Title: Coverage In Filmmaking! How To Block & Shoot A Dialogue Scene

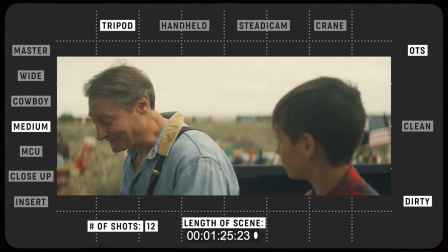You're too young to be interested, at least you're too young to admit you are.
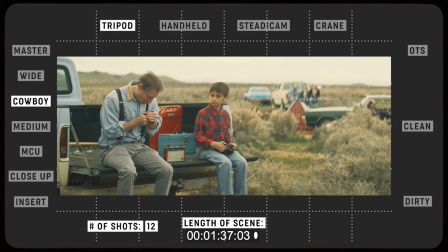Those give you cancer.
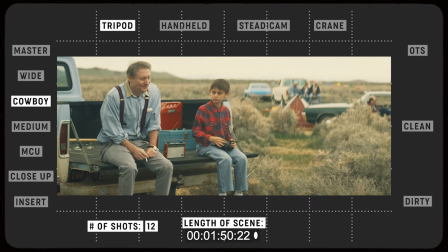Sometimes you have to make your own choices in life. Screw what people say.
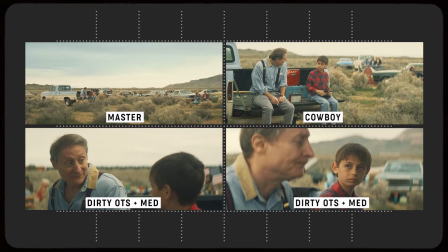So after watching this scene I've pulled these four shots that I want to break down in today's scene analysis. It's the master, the cowboy, and both pieces of coverage that are dirty over the shoulder mediums. And the reason I've pulled these is these are kind of a blueprint for kind of covering any scene that involves two characters.
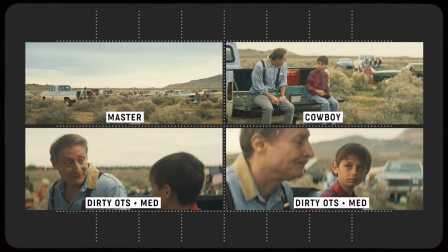And as you watch this scene there are other external pieces of coverage. There were some cleans, some inserts, but truthfully this is the best way, in my opinion, and kind of the most blueprint way to cover a scene with two actors. Before jumping into the first piece of coverage and breaking that down,
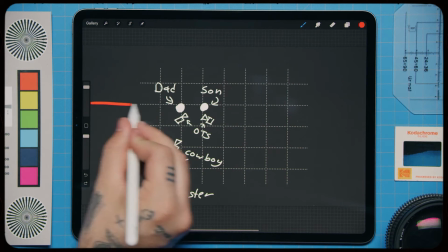I actually wanted to show a top down of all the placements of where the camera was and
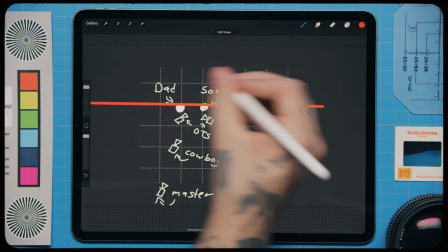kind of show you what the 180 degree rule is as it relates to coverage.
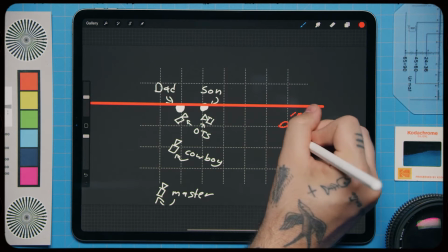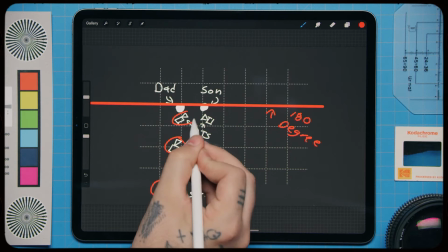So as you kind of see, I've got the master, the cowboy, and two over the shoulders. and you can see this red line going through our actors.
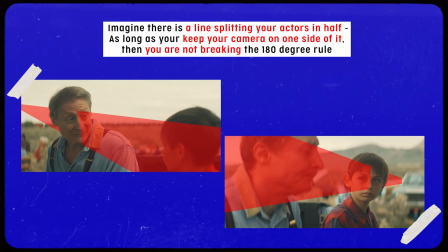This is the 180 degree rule or 180 degree line and kind of the rule of thumb, mind you, things can be broken, but in this instance,
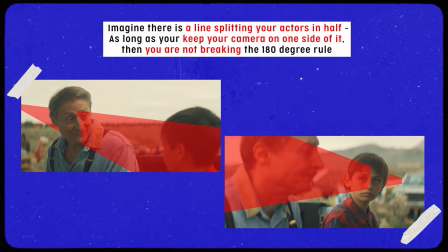you know, we decided to honor this rule and keep the camera on one side of the line.
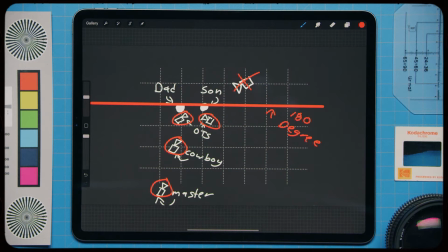You can see if you were to place the camera on the opposite side of the line, you'd be breaking the 180 degree rule. Times you would break this is if there's like a scene shift, a reveal, a moment in the story where you want the audience to go, oh my God, like there's a shift in tone or shift in the character.
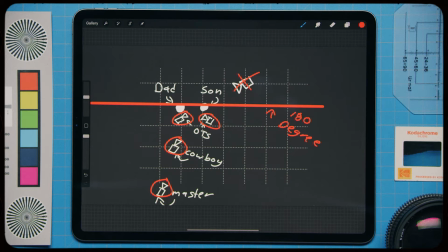But since this is really just a scene about a father and son watching something and kind of a,
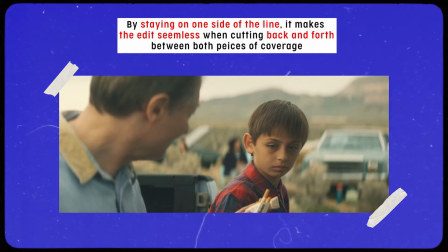you know, just a memory that the kid is reliving, there was no scene shift or anything that we needed to reveal.
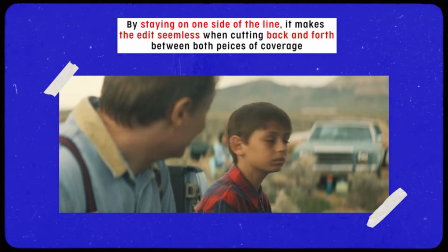So we left all of the coverage pretty standard. And this is like how you would cover 99% of scenes.
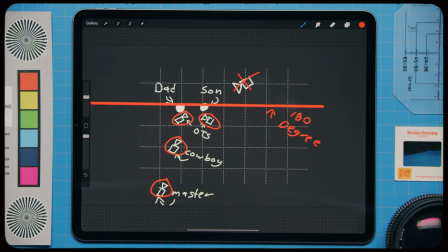Like I said, you can break this rule, but this is a very good rule of thumb to keep all of your camera setups on one side of the line.
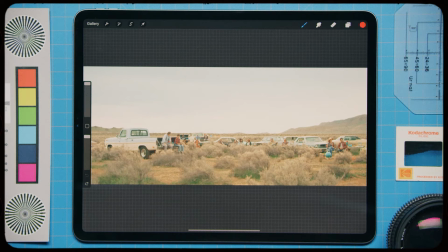So this is the master shot. I like to use the term master or you could also use the term establishing shot because that's what it does. You know, a master or an establishing shot establishes the geography. It shows the viewer, hey, this is where this scene takes place.
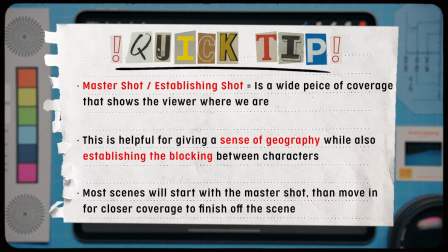And I like, you know, mind you, I didn't edit the scene, but a lot of editors will start with the wide master or establishing you know start with the wider piece of coverage first you know typically scenes don't just start on a close-up I mean they can but they are a little
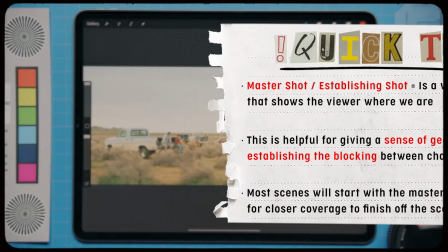disorienting because you're kind of robbing the viewer of showing hey we're at this location you're just starting on someone's face and in a scene that
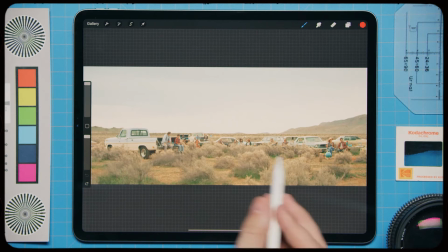doesn't have any sort of stylized nature like we didn't you know the scene didn't really call for starting on an extreme close-up so you know this scene
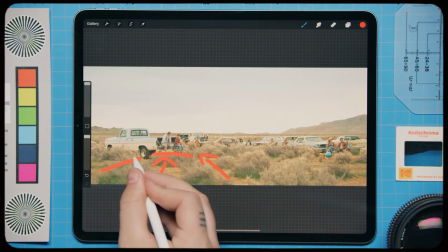we wanted to establish where we were so we show you know our two main characters that we eventually cover in closer angles are sitting on the
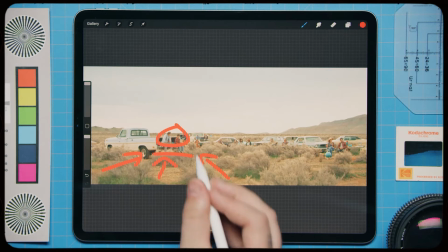tailgate of a truck but what you're also able to get is geography you see that there's other cars gathered around too and this kind of helps build
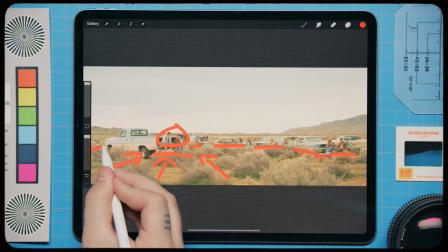the setting it sets the tone of oh wow they're you know all tailgating they're all you know
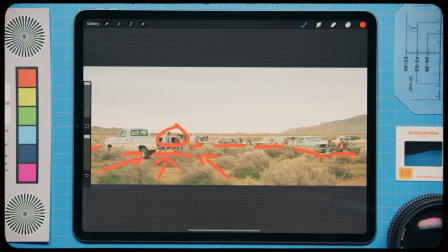watching this spaceship launch together it really shows where the characters are A good little tip too is when you are framing up your establishing or your wide is try not to bury your two main actors or whoever are the players in your scene behind anything.
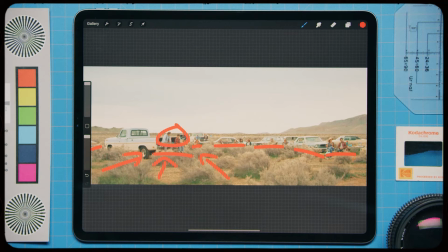You know you can see there's quite a lot of foliage and shrubs in the foreground and that was actually something we had to deal with. We had to take about 30 minutes and get like hatchets and stomp on the bushes because the bushes were actually competing with our frame.
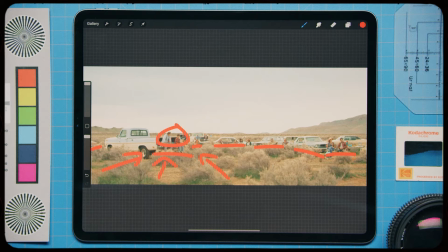Like they were literally obscuring the two main characters so you know I kind of drew some you know arrows at the bottom because you kind of want within a few moments the viewer of the film to instantly have their eyes go where you want them to look and if you know the two
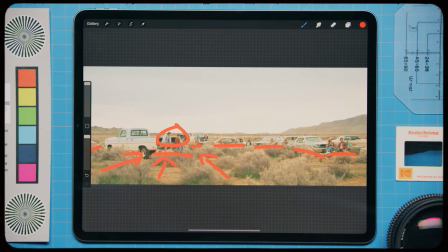main characters are behind a bush you know that can kind of be distracting so we want them to still be the focal point so that's very important even though we have other cars you know you can kind of see the bushes are kind of obscuring some of the other cars and some of the extra background actors but you have a very clean you know line of site on our two main characters.
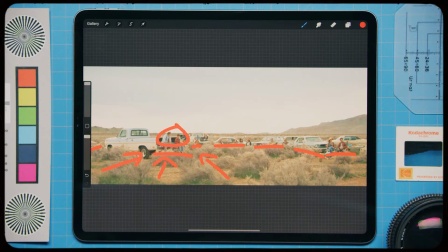And that's something that you want to do or keep in mind when setting up your establishing shot is make sure there's nothing in the foreground that's really competing for your viewer's attention. You know, obviously you can have foreground elements, but make sure that the center focal point of the scene is where you want the audience to look.
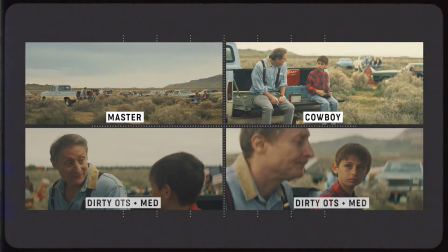And next up in our scene is the cowboy shot.
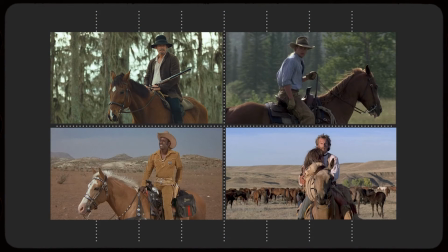And for those wondering, the term cowboy shot kind of derived from the early westerns and you know basically the the piece of coverage you'd get of like John Wayne riding a horse they'd call it a cowboy shot because you know when you're framing up on say a subject riding a horse they usually
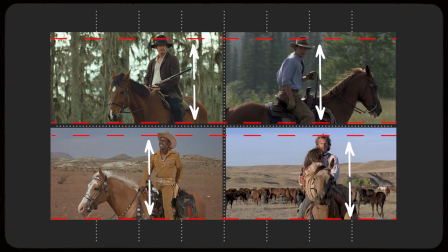are kind of cropped off at the ankles so anytime you are framing up on your scene or your subject and you find that your actor's ankles are cut or cropped off that is technically called a cowboy so as you're shot listing or setting up your shot just know when you see us or
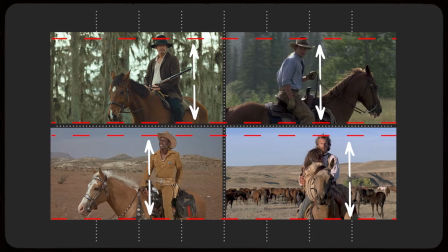see me use this term cowboy that is what it is in reference to.
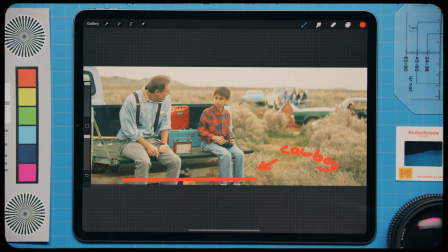What I really like about a cowboy shot as well is you know typically if I were to punch in a little bit tighter on these two actors that would be called a two shot but a two shot I feel like you lose a lot of information and the decision to do a cowboy
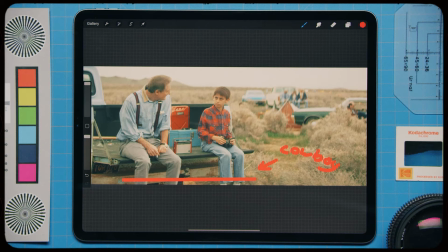instead of a two shot is we want to be a little looser a little wider because mind you the first you know piece of coverage we've seen was our master establishing shot. And, you know, mind you, these guys were kind of like little ants in the frame. You really couldn't get much information. You know, the information you got was that they were in the desert. There's other cars there.
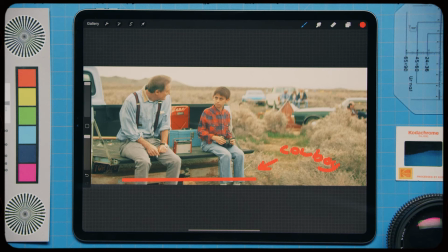But, you know, when you're delivering more information to your viewer, you know, I felt like if we punched in and we were kind of waist up in a two shot, we would have lost, you know, the fact that they're sitting on the edge of the truck, that he's holding a pair of binoculars. So that was sort of the psychology of choosing to go to a slightly wider two shot which you know ended up being this cowboy
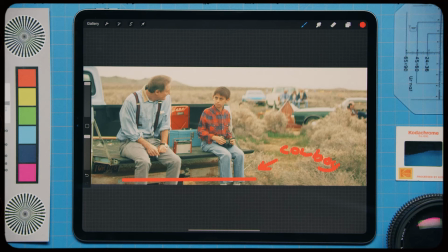and I felt that kind of worked for this scene because you know inherently we're going to go in tighter we're going to get our other pieces of coverage but I felt like this was a nice you know kind of bridge between the master establishing shot and the tighter pieces of coverage.
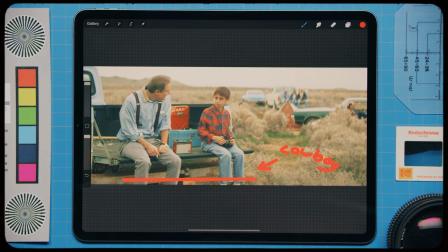One of the last things I want to touch on is a term called stacking. Stacking as you start to frame and sort of line up your compositions is the idea of something being behind your subject that's kind of competing for your viewer's eye.
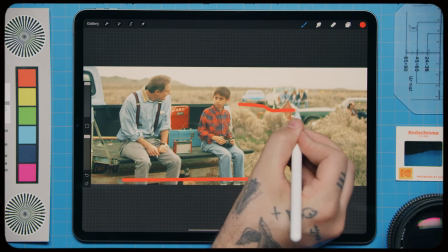When I initially lined up this shot, the shot was actually a little bit more to the left toward that group of people,
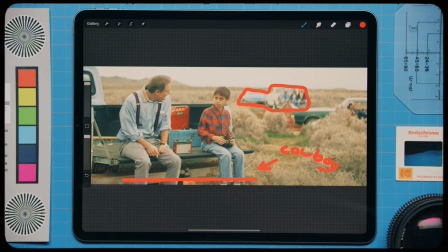even though they're out of focus, they were behind the little boy's head.
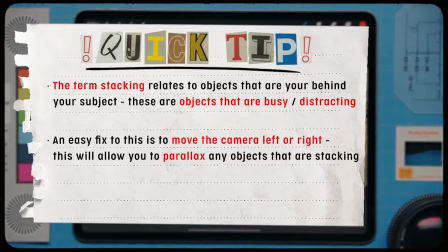So if you were to look at the little boy during the scene, which you would typically when characters are talking, you're gonna look at that actor.
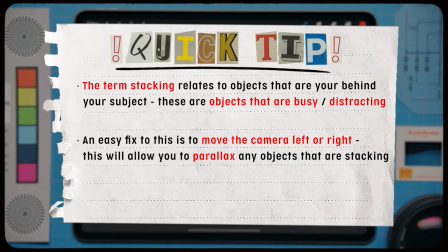It was very distracting because emerging from his head, instead of there just being that little hillside which there is now there was a that truck
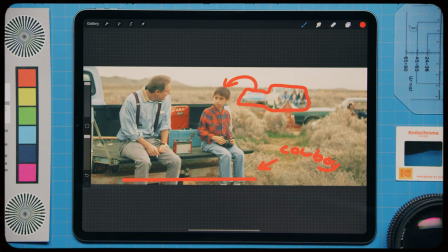a bunch of extras moving around it was very distracting it kind of made it look like his head had all this extraneous stuff going on so what we
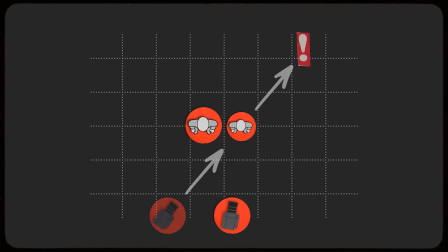did is we moved the camera a little bit to the right and you know we still were able to keep all that fun production design stuff in the back
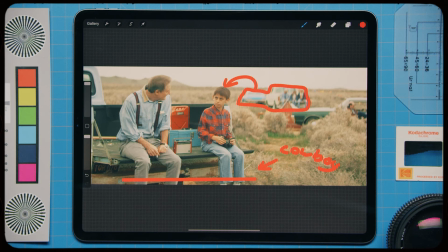but at least it wasn't you know emerging from his head yeah just kind of wanted to leave you with that that term stacking just keep it in your back pocket as you were lining up your shots on your projects just always factor in what's in the foreground and what's behind your subject
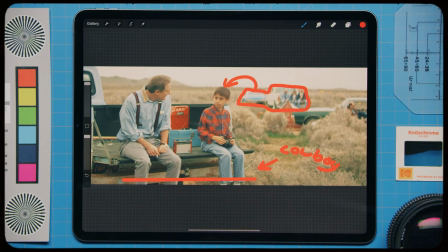and you know just always try your best you know if the scene doesn't call for it try to unalign them with distracting objects that might be in the back.